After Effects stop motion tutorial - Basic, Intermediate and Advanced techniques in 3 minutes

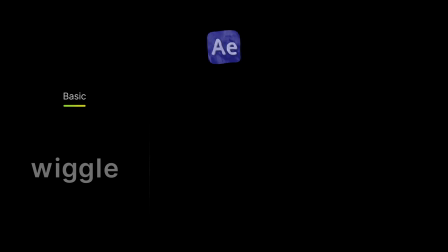(0:00)
Hi everyone, in this tutorial, we're exploring stop motion animation in After Effects.
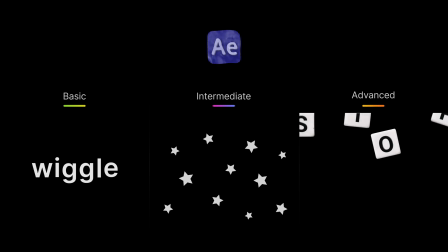(0:05)
We'll cover everything from basic to advanced techniques in just 3 minutes. Let's get started.
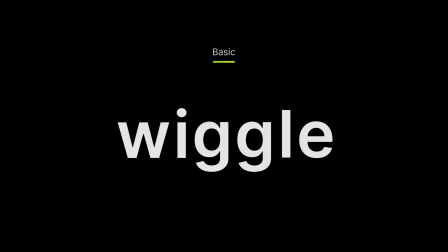(0:11)
Basic level. Let's begin with a simple wiggly text animation. First, select the Type tool and type out your text.
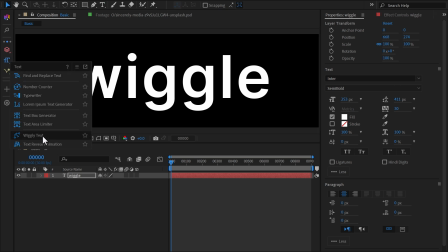(0:18)
Now open the MoBar panel, go to Text Tools, and choose Wiggly Text. This creates a stop motion style wiggle effect on each letter.
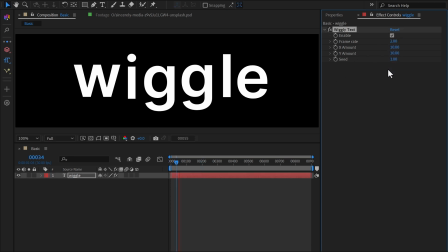(0:25)
And you can adjust the settings to get the look you want. And that's it! You've got your basic stop motion text effect.
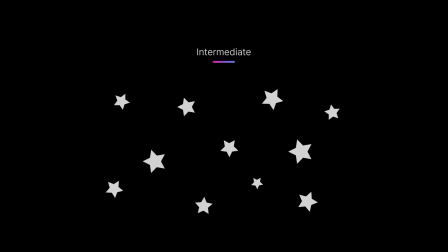(0:33)
Intermediate level. In this section, we'll animate an object with a stop motion effect.
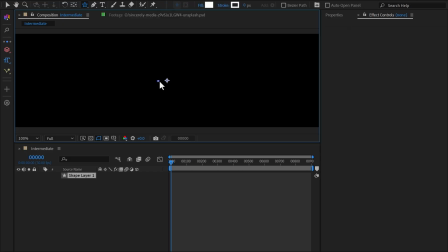(0:38)
You can start creating a shape layer or use an asset that you need to animate. Then select the rotation property.
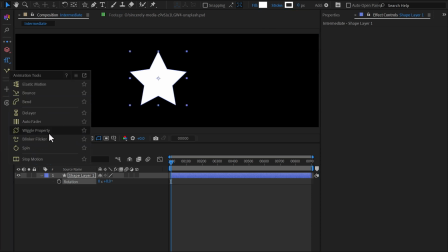(0:43)
Go to Mobar's Animation Tools menu and choose Wiggly property. This will give the object a random rotation. I'll set the amount to 6 to keep the movement subtle. Open the Details section and change the posterized time value to 3. This setting gives the animation a stop-motion feel by limiting frames per second.
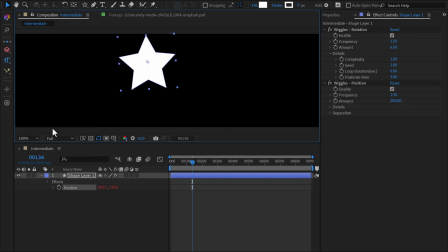(1:01)
Now apply the same effect to the Position property. Set the Amount to 10 and the Posterize Time to 3.
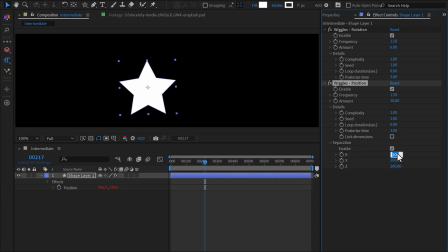(1:10)
If you prefer, you can control the Wiggle effect individually on the X, Y, and Z axes in the Separation section.
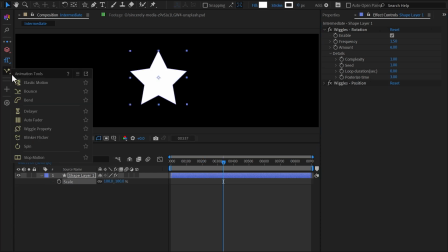(1:20)
Finally, I'll apply the effect to the Scale property. And adjust the settings. For scale, there's an option called Link Dimensions, which ensures scale changes remain uniform.
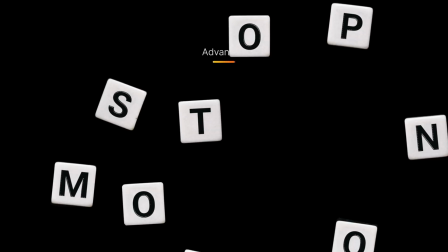(1:37)
Advanced Level. In this section, we'll create a more complex stop-motion animation with multiple moving elements.
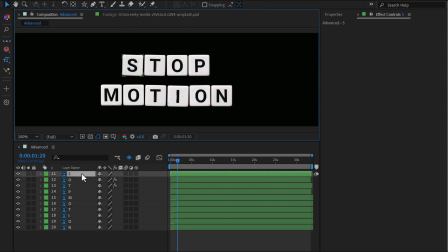(1:43)
First, set up your scene with the elements you want to animate. Select all the layers and keyframe the position properties.
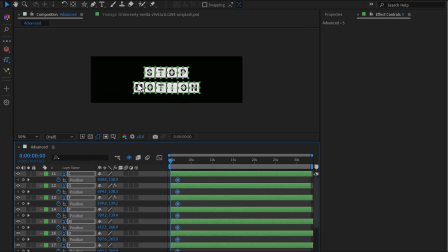(1:50)
Move back about 2 seconds, then move each element off-screen from different angles.
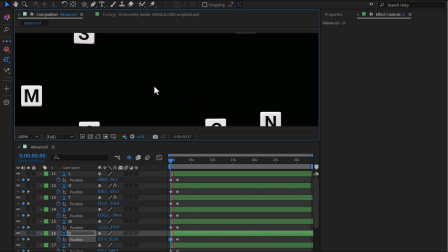(1:57)
So, they come together into their final positions.
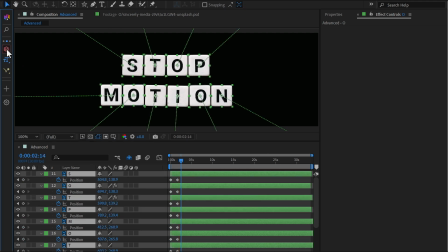(2:01)
With all the layers selected, go to MOBAR's Layers menu and choose Offset Layers.
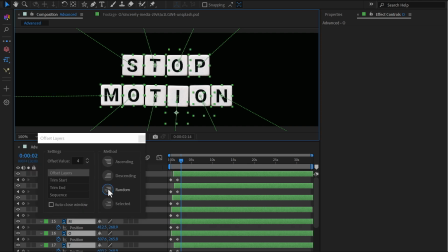(2:07)
Set an offset value of 4 and hit the Random button to shuffle the animation timing. Press Random again if you'd like to try a different arrangement. Next, go to the Animation Tools menu and select Stop Motion.
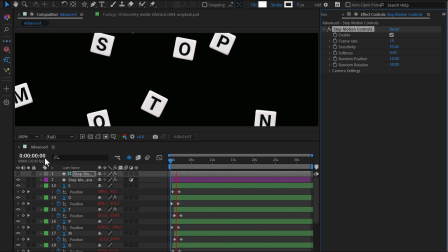(2:21)
This will make the slowly moving layers look like handcrafted stop-motion animation.
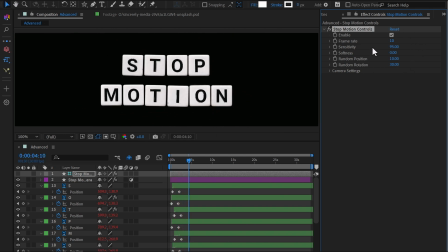(2:27)
The effect creates a stop-motion rig that lets you fine-tune the animation.
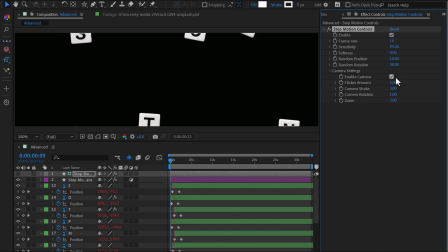(2:31)
It also includes a fake camera motion, allowing you to adjust flicker, camera shake, and zoom effects, making the scene feel more dynamic and realistic.
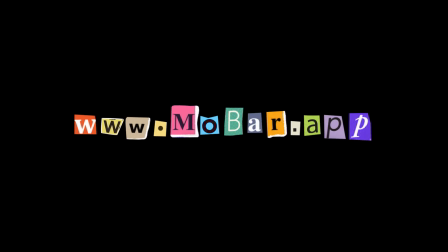(2:42)
That's it for today. You can download the project files and get Mobar for free from the link below.
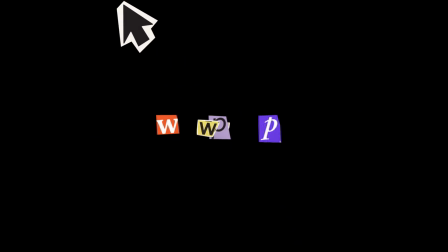(2:47)
Thanks for watching, and I'll see you in the next one.